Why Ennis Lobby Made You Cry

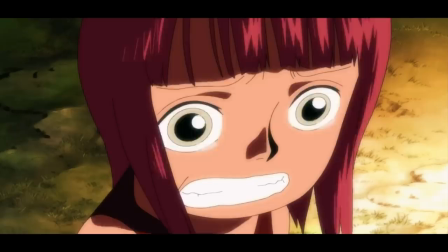8:14 And this is when we finally get the flashback into her past, the harsh and lonely childhood she had,
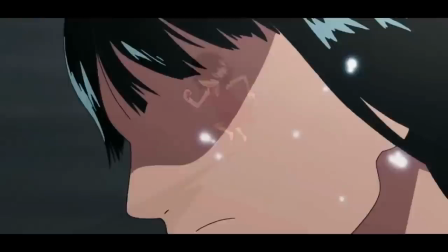8:20 how she lost the only place that ever accepted her and how she had been on the run from the world at large for her entire life,
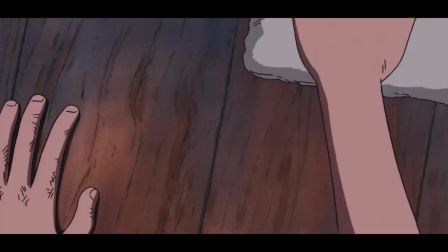8:28 having no one to turn to.
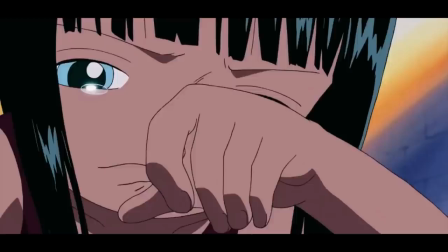8:30 Confronted with, in my opinion, the most tragic backstory of any straw hat, we get punched in the gut with a wave of sadness,
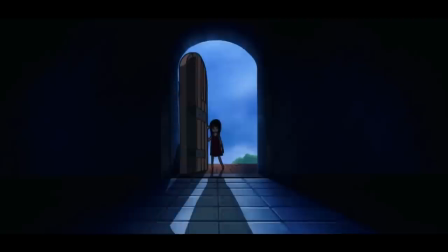8:38 pity and dawning comprehension of who Robin truly is as a person.
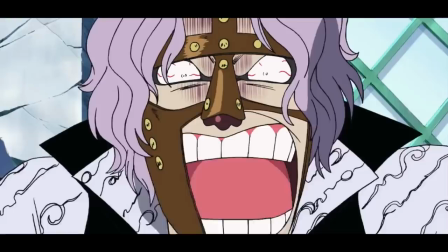8:43 Suddenly we understand her character fully and it makes the events until now and the current situation just the more impactful and engaging.
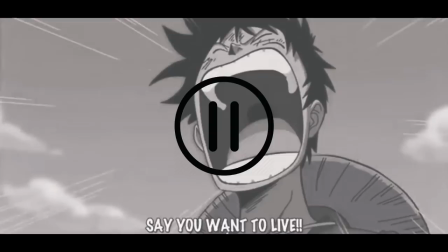8:56 Now, me stopping the clip right at this moment might have made you twitch a little. Or maybe you even felt a bit annoyed, wanting to see what happens next. How Robin reacts to this.
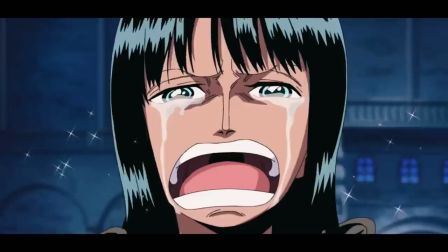9:08 This is the type of engagement you want to reach as a writer when it comes to capturing your audience.
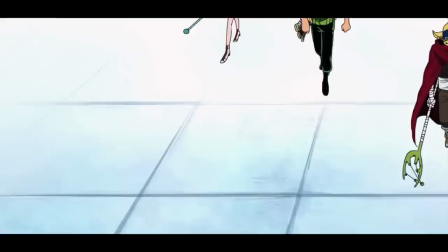9:14 This moment is charged with anticipation and emotion and is what makes it so memorable.
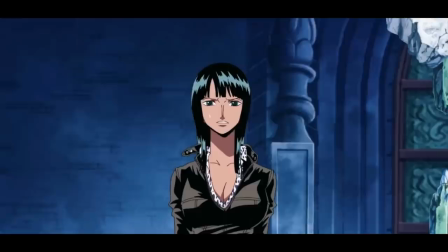9:21 You simply can't help yourself but wanting to see what happens next.
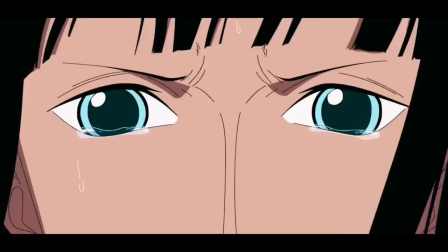9:25 And this is of course what makes Robin's words the ultimate catharsis after building up the tension towards the scene for countless chapters,
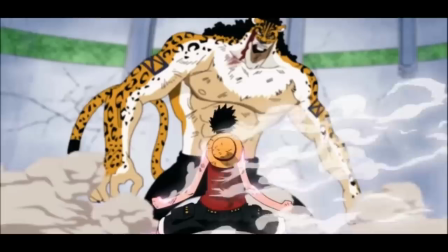9:33 while at the same time setting the mood for the second half of the arc and the fights that will follow.
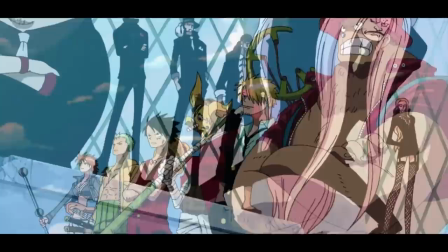9:39 So at this point we are 110% involved in this mission to save Robin
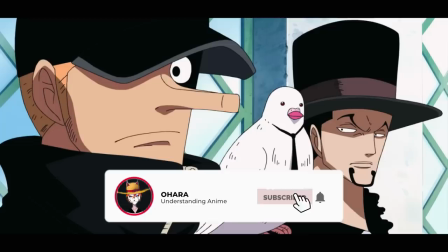9:44 and want to see our heroes succeed against an also amazing cast of antagonists.
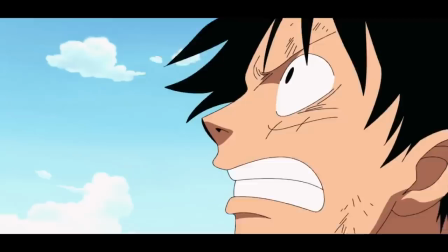9:49 Now moving on to the scene itself, one of the things that stood out to me the most here was the crazy amount of symbolism it contained.
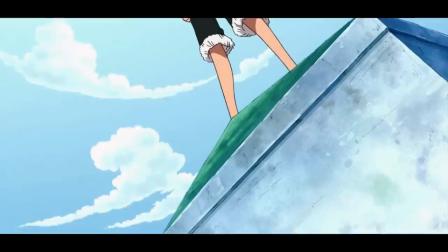9:58 In general, Oda loves filling his story with symbols and references.
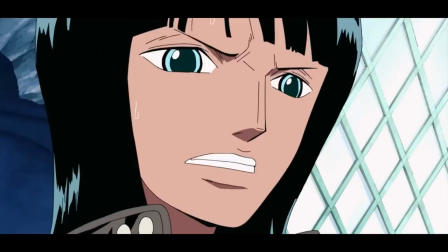10:02 Some are small and arc specific, while others span the entirety of the story.
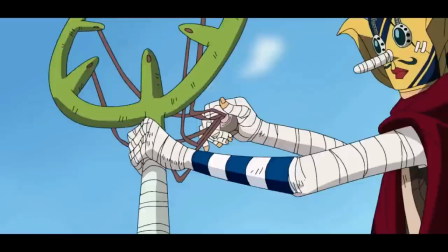10:08 And so there are some rather obvious symbols here, like the walk to the tower,
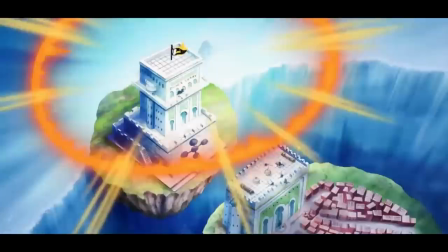10:12 which directly references the walk to Alung Park or Usopp shooting down the flag, which is generally known to be a declaration of war throughout history.
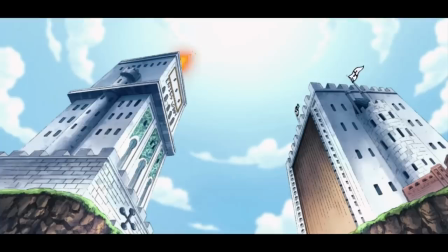10:21 But for instance, the flag itself also symbolises a lot here. The world government as a whole and the political system behind it.
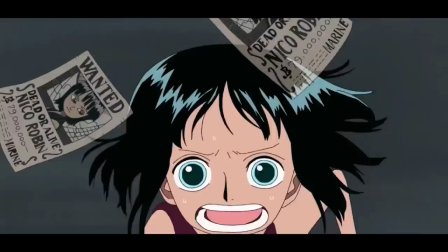10:29 It represents the power of the world and the weight it has towering over the entire island and more specifically over Robin.
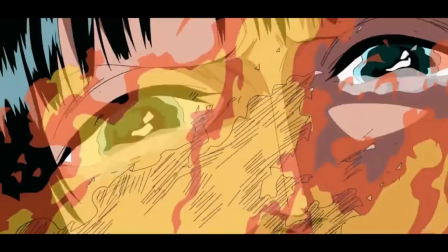10:38 Thus, burning it down does not only mean the straw hats declaring war on the world,
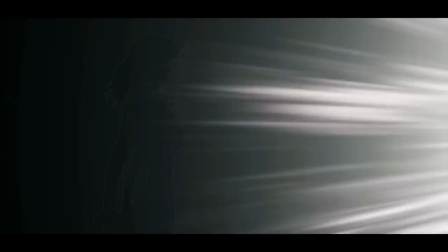10:43 but it also symbolises the influence that the world government had on Robin vanishing by burning her doubts and fears to ashes.
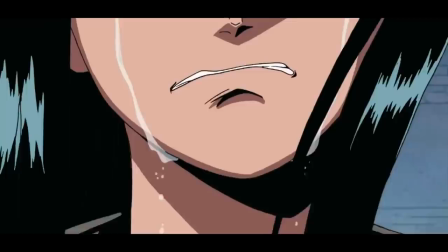10:51 The fire itself is therefore a literal light in the darkness for her,
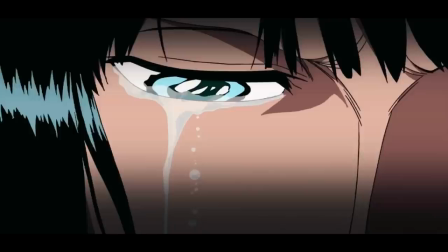10:57 as she finally accepts and understands that Luffy and the crew truly have come solely for her sake and with no ulterior motive.
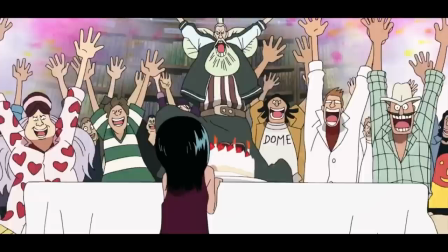11:05 She is truly able to trust someone again for the very first time since losing her home.
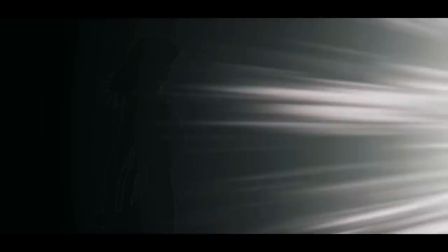11:11 I think the anime does an especially wonderful job here at visualizing this, showing her leaving behind her darkness and going into the light.
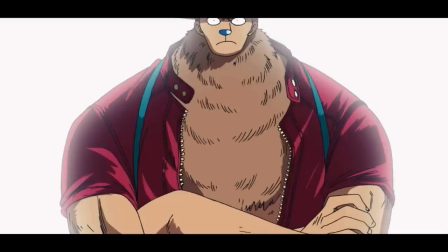11:20 Fantastic visual symbolism here, where she finally is able to join her friends with all she is.
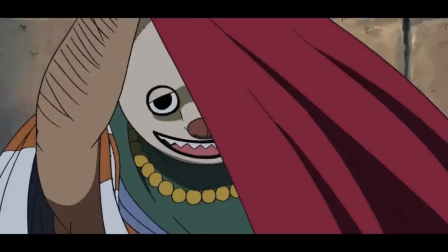11:26 This transition also includes another symbol of Water 7 in NS Lobby overall. all.
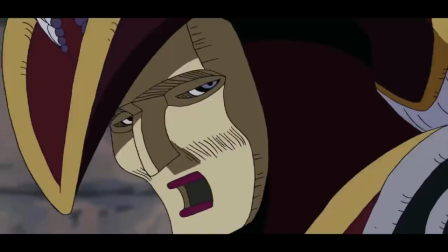11:32 Masks. What they represent is pretending to be someone you're not and literally putting on a false face.
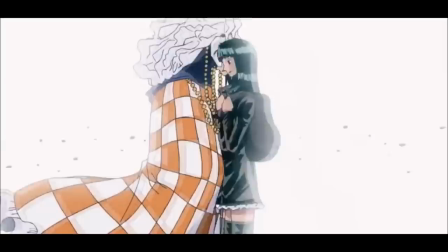11:40 We can see this used with Franky, the CP9 and of course with Usopp.
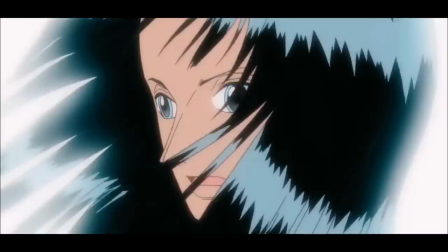11:45 But Robin in many ways also is putting on a mask throughout the arc, trying to push Luffy and the others away.
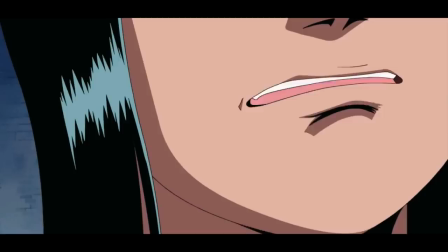11:53 And so in this scene, Luffy metaphorically breaks that mask and she is able to show her true face and true intentions,
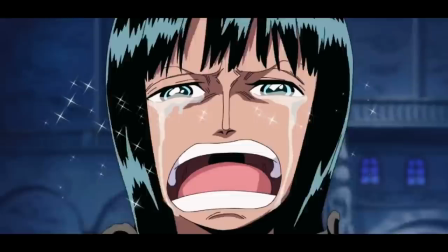12:00 finally being able to be the person that she really is.
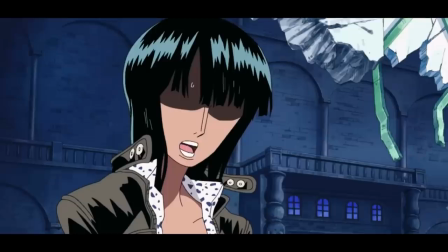12:04 Thus, the I wanna live moment stands in direct contrast to the I wanna die moment just a little earlier,
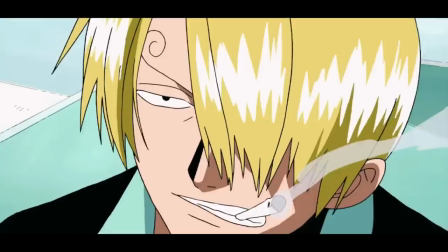12:11 really hammering home the impact that the straw hat's actions and words have had on her in just a small amount of time.